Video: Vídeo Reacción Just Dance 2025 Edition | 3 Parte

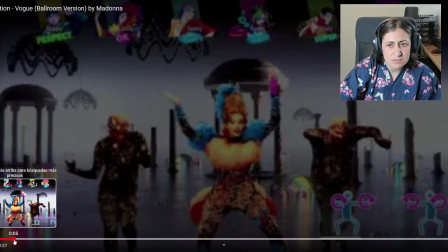[8:31]
Porque empiezan que están detrás Y se van moviendo Hasta que se les pone otros dos detrás Y estos están delante
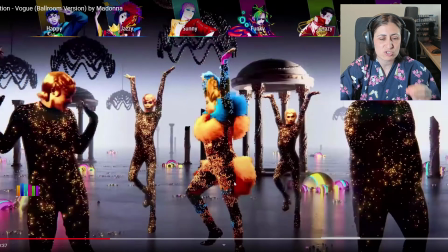[8:40]
Problema que me he encontrado Nada más ver el trailer ¿Vale? O sea, imaginaros esto si estoy jugando O sea, si me pasa esto con un trailer de 30 segundos Imaginaros jugando No me he centrado en ningún momento En ver el coach principal Se me ha ido la vista por todos lados
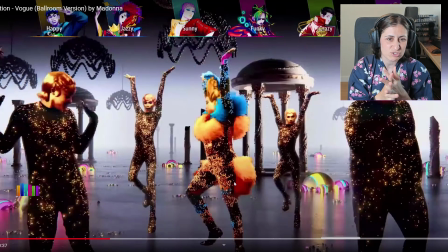[8:54]
Y he sido incapaz de concentrarme en el coach principal Creo que esto es un problema Porque si tú tienes que invitar al coach principal No metas cosas Joder, con el pelo del gato macho No me metas cosas que metes bien la mirada a otros puntos Aquí es por ejemplo cuando estaba mirando más
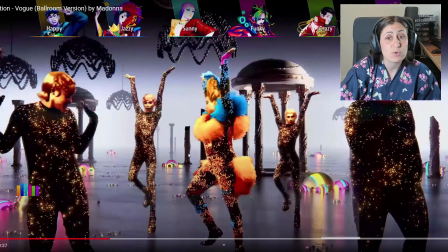[9:10]
A los coach de los laterales Que a la principal Y creo que es porque lo de los laterales Los paquetas son con un diseño más simple Por lo tanto La del centro me ha llamado menos la atención No sé si será por eso o qué Pero se me ha desviado la mirada totalmente
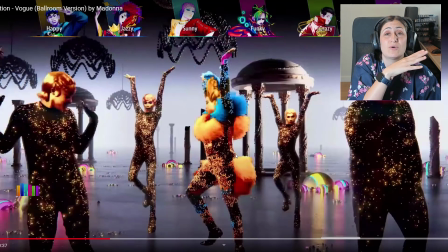[9:28]
Por lo tanto me quedo como diciendo No me estoy dando No me estoy enterando de nada No me estoy enterando de nada Cosa que es una pena porque es muy buena canción Y creo que el diseño del coach Es muy bonito pero creo que si lo hubieran animado Más al estilo Just Dance
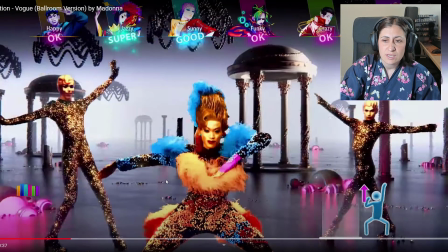[9:43]
Hubiese quedado muchísimo Muchísimo mejor Igualmente vamos a darle una segunda Un segundo vistazo
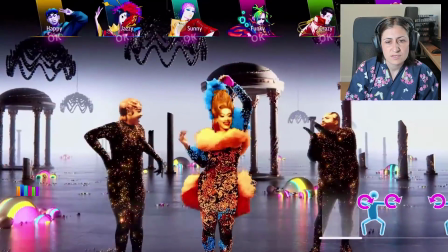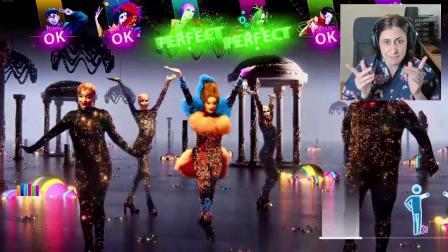[9:59]
Es que como hacen cosas diferentes Los backdancers se me va la vista Y estos cambios de cámara no
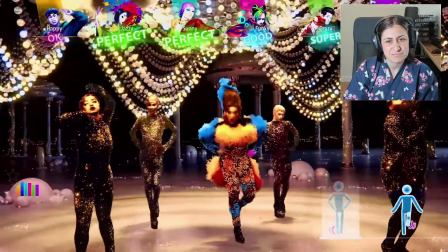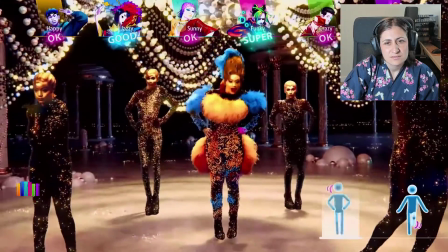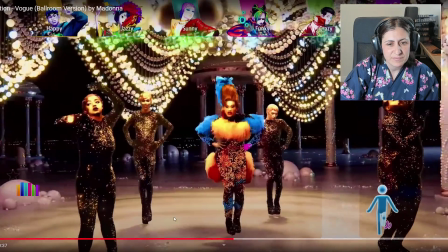[10:18]
Muy a favor Estoy muy a favor
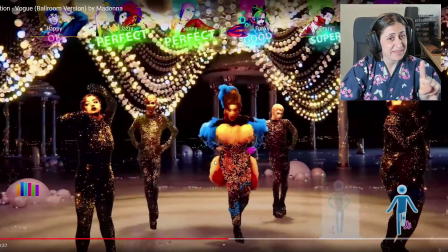[10:22]
De que se haga este movimiento de cámara Que vaya de izquierda Y luego vuelva a la derecha
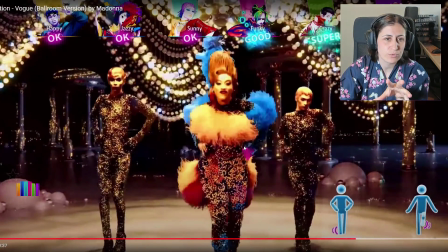[10:31]
Pero no este movimiento No me hagas un zoom No te me acerques al coach porque Le tapa los pies
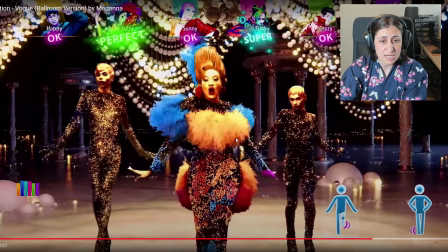[10:39]
Y aunque ya has visto el movimiento que hace Si eres un, por así decirlo, un bailarín Que no esté tan acostumbrado a jugar a jazz dance Esto le va a confundir Porque va a decir, vale, no he numerizado el paso ¿Qué está haciendo?
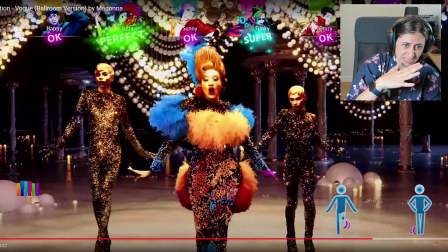[10:53]
Porque me estoy perdiendo Entonces, muy fan de que se desplace la cámara Sin ningún problema, incluso puedes hacer un acercamiento Un alejamiento, pero nunca me tapas los pies del coach principal Hay algunos que no pasa absolutamente nada Porque son muy muy repetitivos los pasos Por lo tanto no pasa absolutamente nada
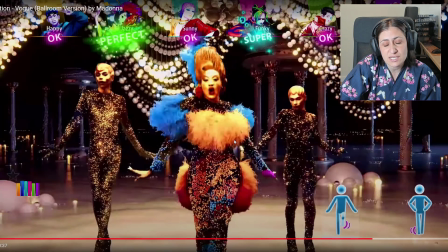[11:11]
Pero Aquí si da la sensación de que utiliza más los pies Porque es que ha habido en otros mapas Donde el coach no se le ve completamente las piernas O porque no las usa O porque realmente está en un paso Como que solamente los está moviendo Pero no está haciendo un movimiento específico Entonces te da igual Pero aquí si que está haciendo
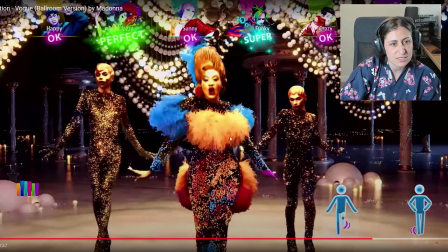[11:28]
un movimiento específico El pie tiene su coreografía Por así decirlo Y me lo está tapando Creo que eso también es lo que me ha chirreado Un poco, ¿no? Pero por lo demás
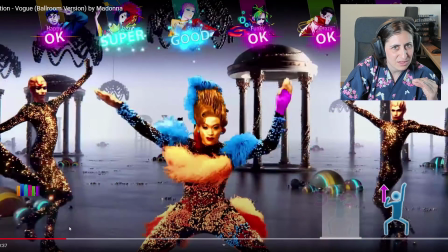[11:42]
Corografía genial Me gusta mucho la corografía De esta canción, la canción me encanta Creo que el maquillaje del coach está genial Lo que suena apenas que le hayan puesto Este filtro horroroso en los filtros Es que me parece que el filtro que le han puesto este amarillo No le pega nada, ni al coach principal Ni a los backdancers A lo mejor si a ella no le hubieran puesto este filtro Y a los backdancers
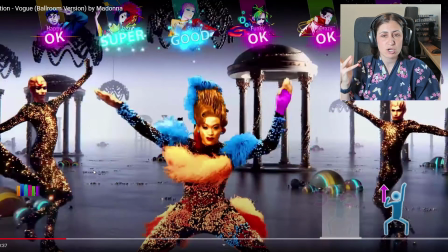[12:01]
sí A lo mejor ella resaltaría más de otra manera Y no me perdería tanto la vista En ver que está haciendo cada uno Hasta el final, como los backdancers No hacen 100% en el baile que hace el coche principal Se me va la vista, se me va, uy, está haciendo algo diferente Y pierdo el foco, ¿no? Creo que eso es algo que todavía Tienen que estudiar un poco los de Just Dance ¿No?